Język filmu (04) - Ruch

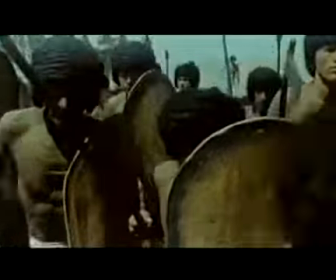Kamera prowadzi biegnących bądź w twarze, bądź biegnących w ten sposób,
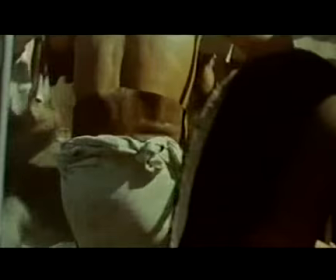że prowadzi ich w plecy Pokonuje przy tym wzniesienie Te wzniesienia są z piasku,
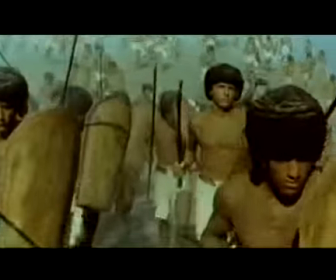to są góry piasku W związku z tym kamera dokonuje rzeczy niemożliwych Biegnie razem z nimi pokonując wszelkie wzniesienia
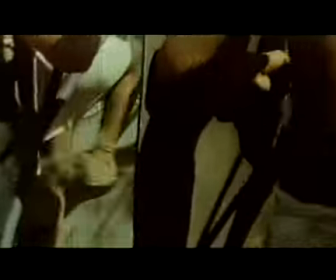Istota tego kinematycznego wyrażenia polega na tym, że subiektywnie niejako zbliżemy się do przeciwnika. Sens tej sceny polega na tym, że bitwa cała wyrażona jest do momentu pierwszego zetknięcia się z przeciwnikiem.
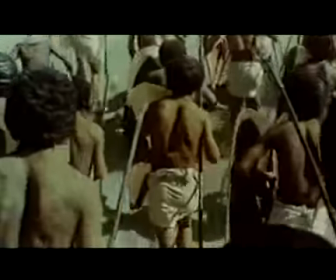I ta śmierć jest pokazana w sposób subiektywny. Jest to śmierć pierwszego bojownika.
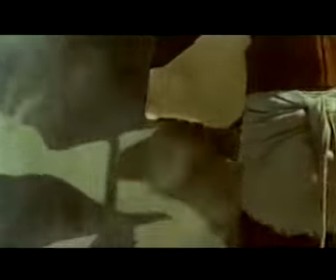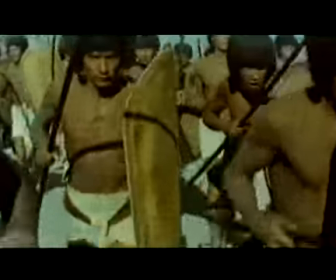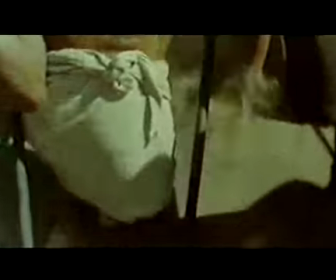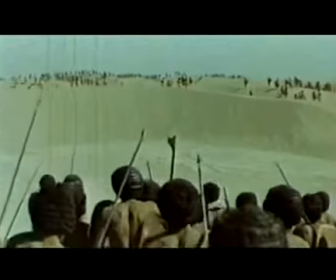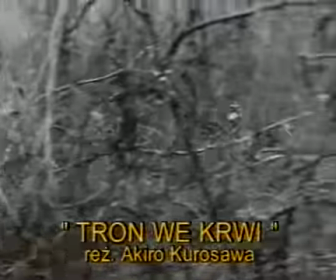Klasyczny przykład sceny, w której kamera jest w ruchu i jednocześnie obiekt jest w ruchu, w który kamera prowadzi.
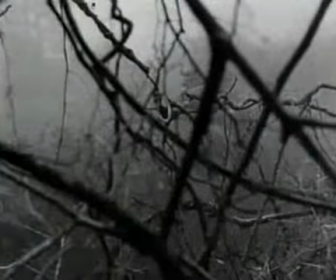Tempo wzmaga pierwszy plan. To las, który przesłania pole widzenia. Ten las bardziej przesłania widzenie, ale jednocześnie tworzy większą tajemnicę,
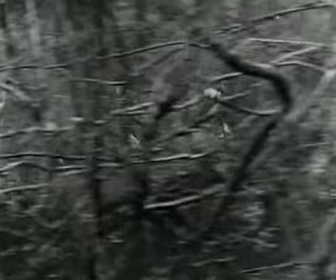która dla filmu jest tutaj problemem i efektem zasadniczym.
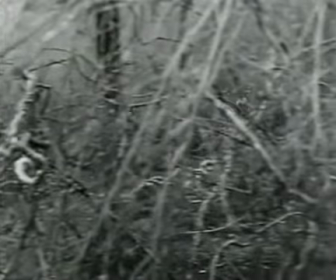Zfotografowany wrób Obiekuje w pierwszym planie Tworzy zupełnie Wraz
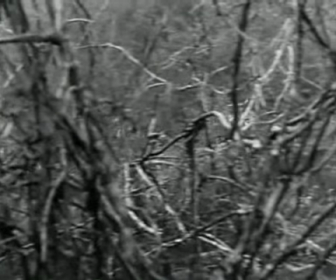zamazujące się utwory Które potęguje tajemnice Zasadza
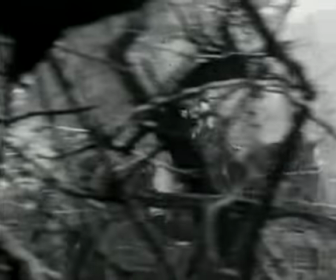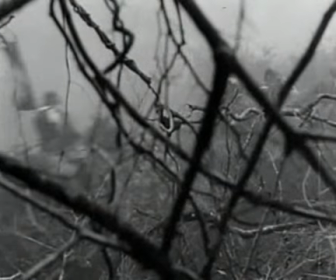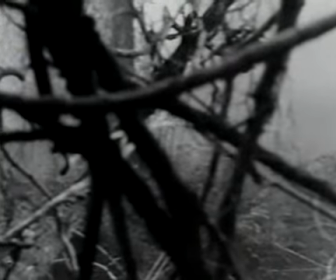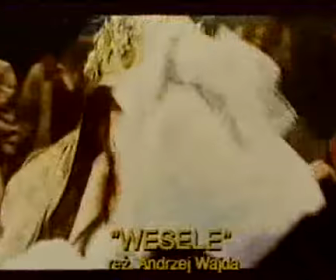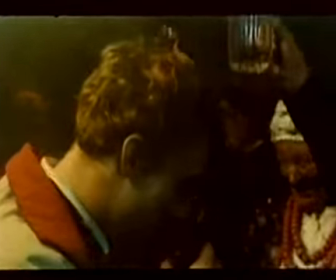się Na szczegółowym rytm W którym praca kamery Stanowi jeszcze jednego bohatera Ten
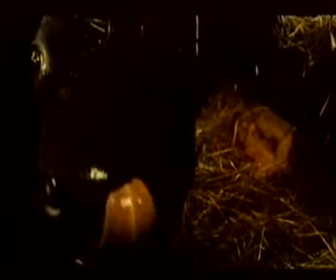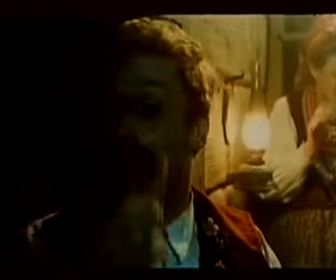bohater Nie tylko włączy się W rytm sceny W rytm tańca Ale
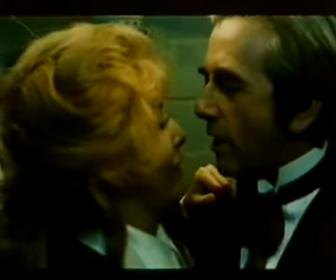tworzy w tej scenie Jakby swoistą spiralę swójstą architekturę w ruchu,
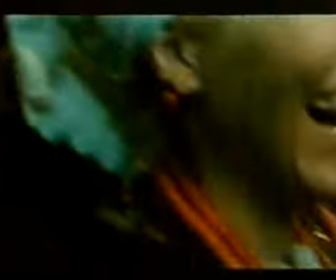który ten ruch dopowiada.
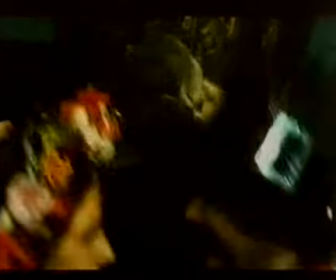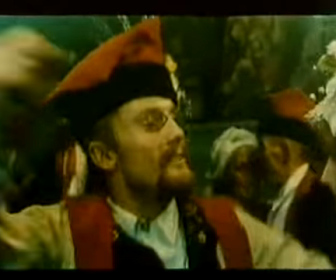Czasami kamera dopowiada swoim ruchem dodatkowy element, który gminyzuje scenę.
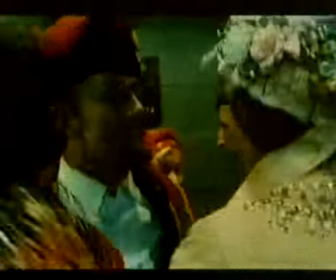Powoduje bądź to pauzy,
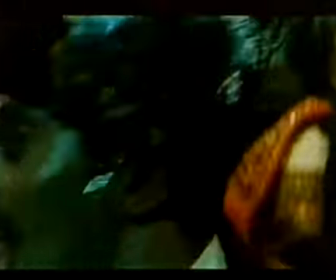bądź to synkopowe zderzenia z planami barw i z postaciami,
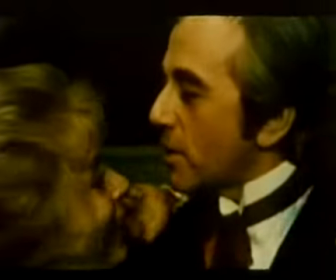które tworzą swoistą choreografię.
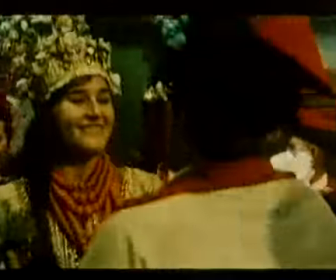A ty z twoim sercem złotem nie zgadniesz, dziewczyno, żono, jak mi serce wali młotem, gdy się widzę z tą koroną w tym rozwajnym głosem.
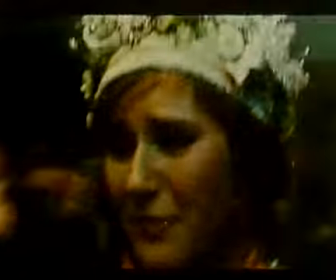Wyraźna kinematyczna fraza, która zacznia się dwoma zbliżeniami, po to, żeby zaprezentować zwolnionym ruchem.
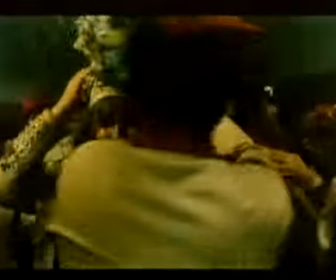Ta scena, ta fraza jest skuentowana dodatkowo ujęciem, który posiada w sobie optyczne przekształcenie.